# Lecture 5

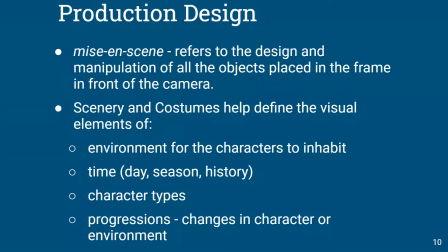So scenery and costumes help to define the visual elements of the environment, time of day, types of characters, maybe even the progression or changes in the character or the environment at a given time.
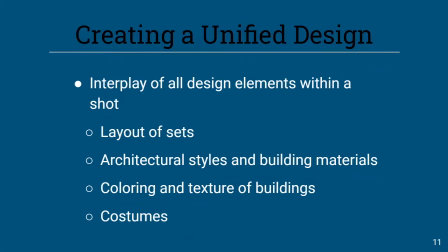So we have an idea of a unified design. The way you can kind of think of this can be related to a character, a group of characters,
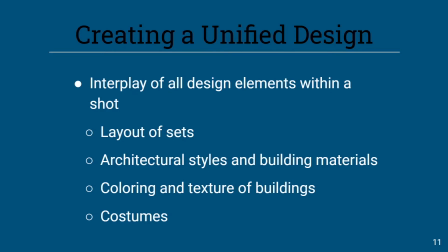or the film as a whole. So let's look at an example really quick from Spider-Man.
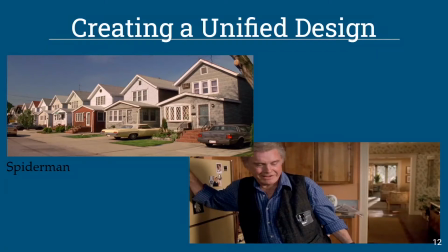Okay, we have the Parkers. We have their location of where they live, not only of their house, but the community that they're in, their costumes, the interior design of the house, all let you know who these people are.
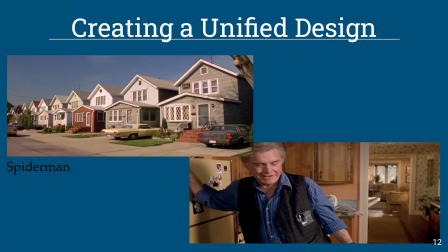Down to earth, middle class, sort of good, wholesome people. The architecture represents it, the interior design represents it, the costuming designs it, even little details. He's got his sleeves rolled. You see politicians do that. That's their way of, I'm a common man, I'm going to roll my sleeves.
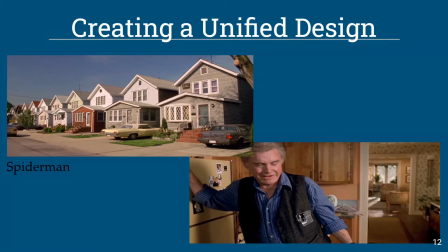So this is kind of a working class sort of look, very clean, wholesome people. And that's what they were supposed to be in the movie. Their actions said that. It made you believe, okay, this is who they are.
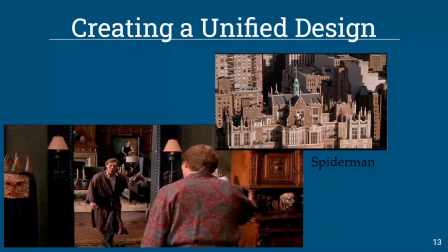Go in the wrong direction. All right. And then we counter that with the Green Goblin, who lives in this luxurious, apartment overlooking the city, very grandiose, lots of color with a lot of deep texture, a lot of wealth behind it.
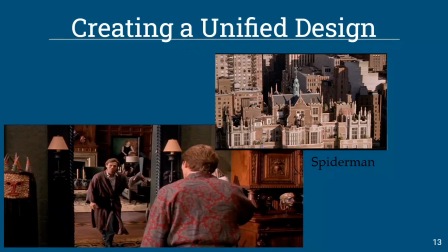So this unified design really kind of gives you an idea of who these characters are, what they're about, and their actions back it up. So when reading the script, the production designer and the director talk about these characters, who they are,
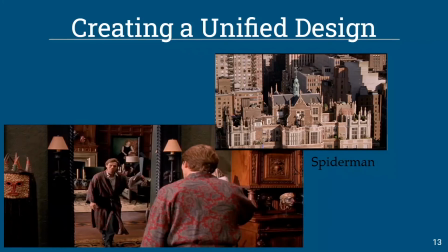based on the actions that these characters take. That's where you really get to know who a character is by the decisions they make. And then you could start to build the look, the environment, and all those things around what they know the character to be. Specifically, even at a given moment. I mean, the environment can change based on what's going on in the character's life.
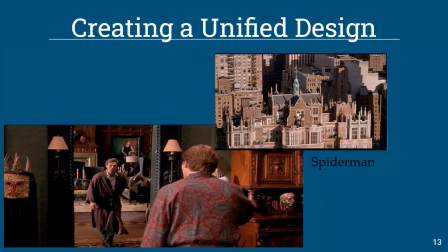We'll talk about that when we get to costumes. Go back just a little.
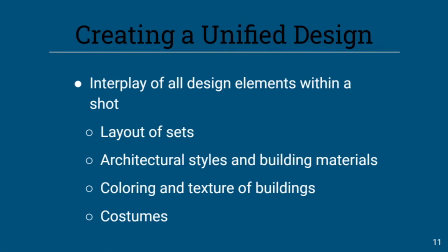Make sure I put everything there. So again, things in this unified design, the interplay of all design elements within a shot, the layouts of sets, the architecture, the coloring and texture, costumes.
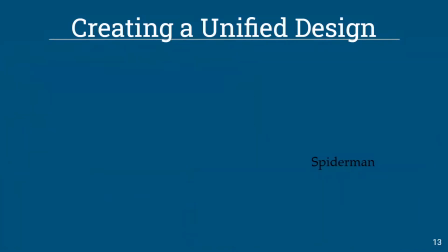Start looking for these things as you're watching. Really pause it at times.
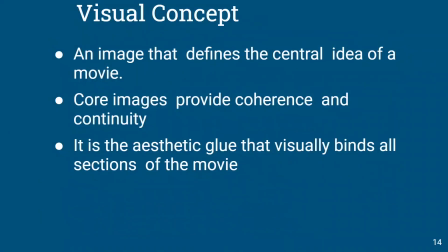Look and see. I know I've seen some people that will, if they're in a location with a lot of pictures on the wall, I know I've seen some people, they will analyze every single picture on the wall to try and come up with some kind of meaning,
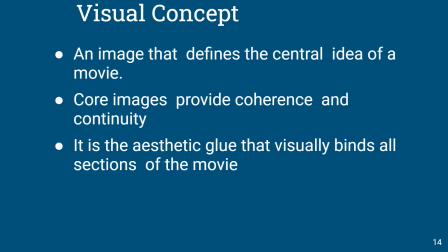or maybe they'll find something, some sort of connection between this little mundane detail that nobody else would notice. And they've used it to bring a cohesion of meaning from the film. So really pay attention to that at any given moment.
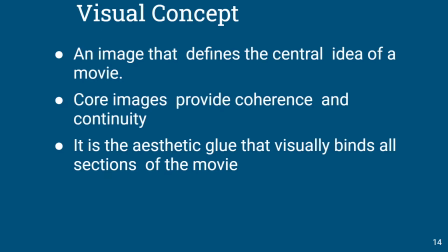A lot of times films will start with this visual concept, an image that defines the central idea of a movie. Core images provide a coherence and continuity. It's the aesthetic glue that holds it together.
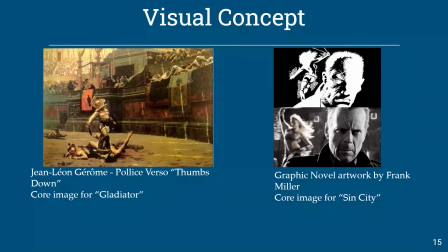So that's kind of like when you're designing a room. Maybe you went to the store and you bought a really fancy, nice lamp, and it had all this nice color and things with it. And then you said, I'm going to design this whole room based around this lamp.
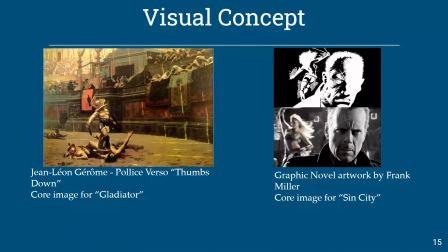Kind of a similar thing when we're talking about film. We're going to take some visual concepts, some ideas. We're going to base a lot around that idea. The look, the feel, the color, the tone, everything.